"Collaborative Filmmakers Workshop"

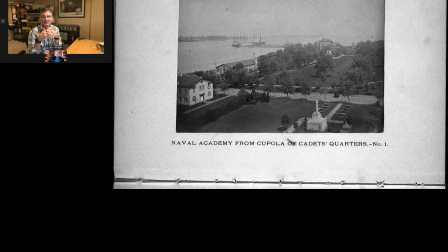Once again, it's one of those little connections that might be helpful to do that just kind of form a sinew to a film where you don't really notice it, but everything just kind of fits together.
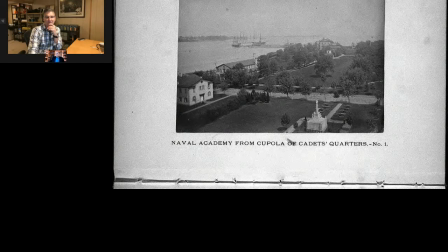So if I'd have gone from there to the monument, if you look closely at the monument on the left,
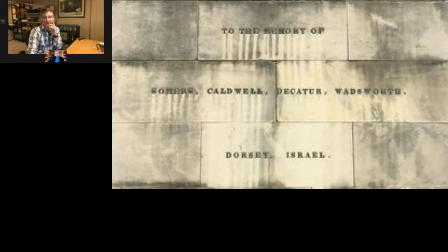Summers is one of the names on that monument. would have been perfect to be able to just create a little bit more connection um after that so we're at i day we're going to
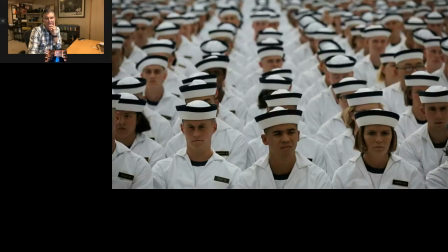build our our way up to the oath that really important moment which you
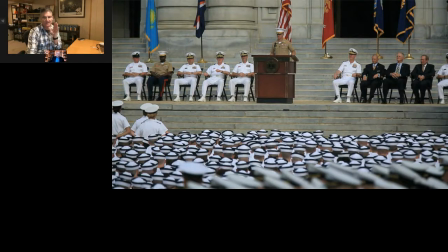look at the once again if you're paying attention to the just the cinematography a lot of it's just wide, medium, tight, right?
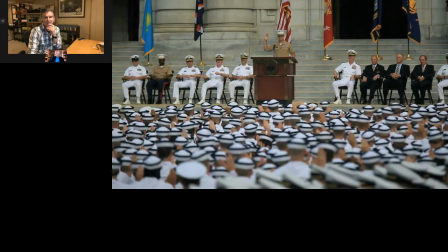It's just as we go through it, we had a couple of cameras, so it's easier for us, but we're always moving.
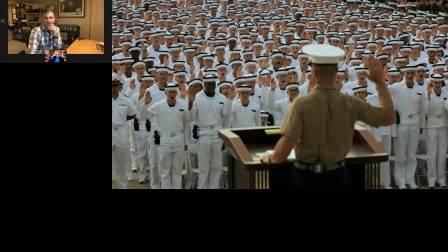One of the things that's going to set up what we talk about next is if you notice the daunt there on his belt in the back is a wireless transmitter. So we had him miked for that. Everybody knows you don't really need to like any of the plebs for that.
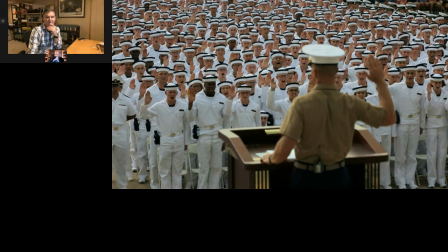Their part in this is going to be loud enough. But that gets us to the saying of the oath. And I don't know if you noticed, but as we work through this lead up to the
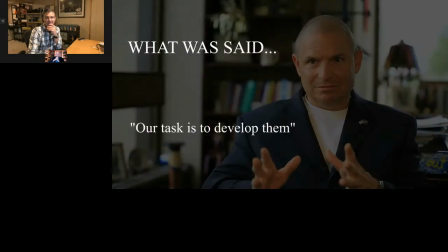walk-in and this task then, what we need to do is get them in the door.
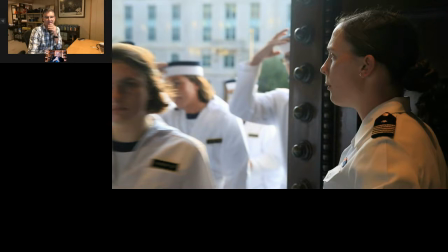Now, it gets us to the next thing that's more of a, it's kind of a principle,
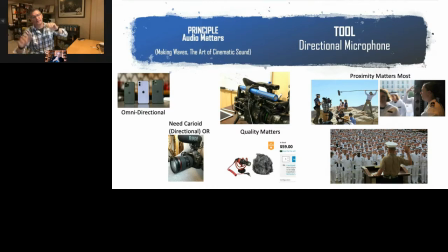but it's also wanted to pass along a bit of a tool here, and that is that audio really matters. It's why I think with Adant, when he was prompting the oath, sounds like it's more intimate,
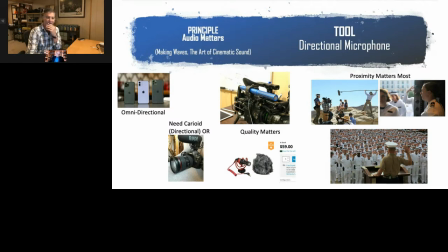because we had a microphone on them if you just heard it through the um through the speakers it it wouldn't have felt the same i don't think and so when you're looking at doing your own film it people shoot with a lot of different things a lot of you might be shooting with iphones
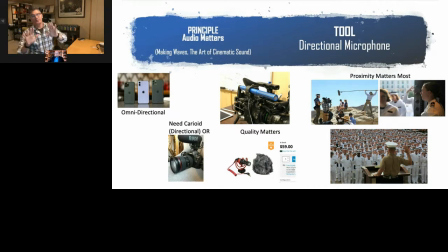they're great they got great cameras wanted to kind of put something out there to be thinking about the audio in this way that on your phones you've got omnidirectional microphones which means they treat all sound
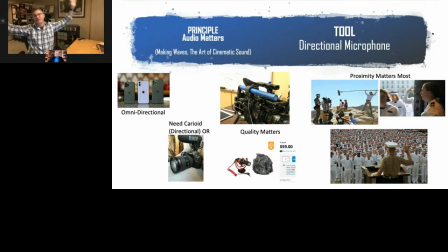front of you behind you to the sides equally the same what you're really looking for is one of two things one is a directional microphone if you can use one and they've got some things you can buy to put on an iphone or other kind of dslrs and that kind of thing not
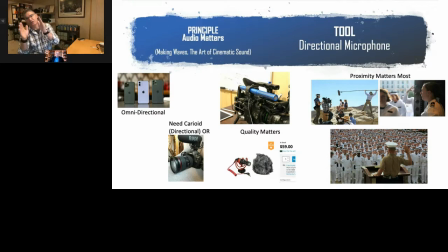expensive but they're directional so what they do is they focus your they focus the audio the microphone on something that's in front of you they don't have to be expensive the cheapest ones of bnh are like 59 bucks but
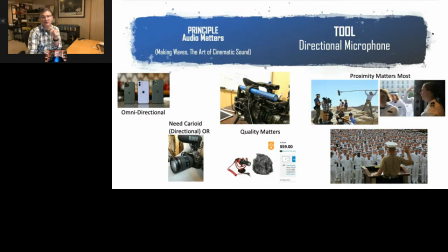it's a great way to get the quality audio what matters most with the audio is proximity and so if you think about that With the daunt, I had the microphone basically a foot from his mouth, probably, right in here, six, eight inches.
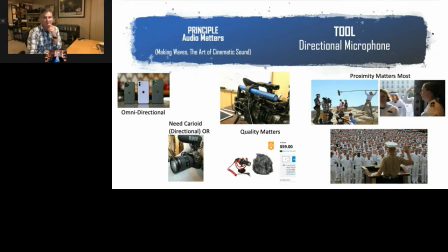If I go back one slide, the reason when she says, welcome hotel,
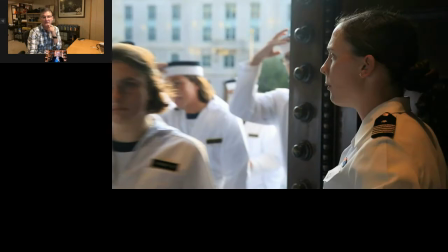the reason you can hear that is because I had a directional microphone, and I got right up in her grill in order to listen to it, so I could make sure that I heard what she had to say. If I'd have been back further, there's no way I'd get that as crisp.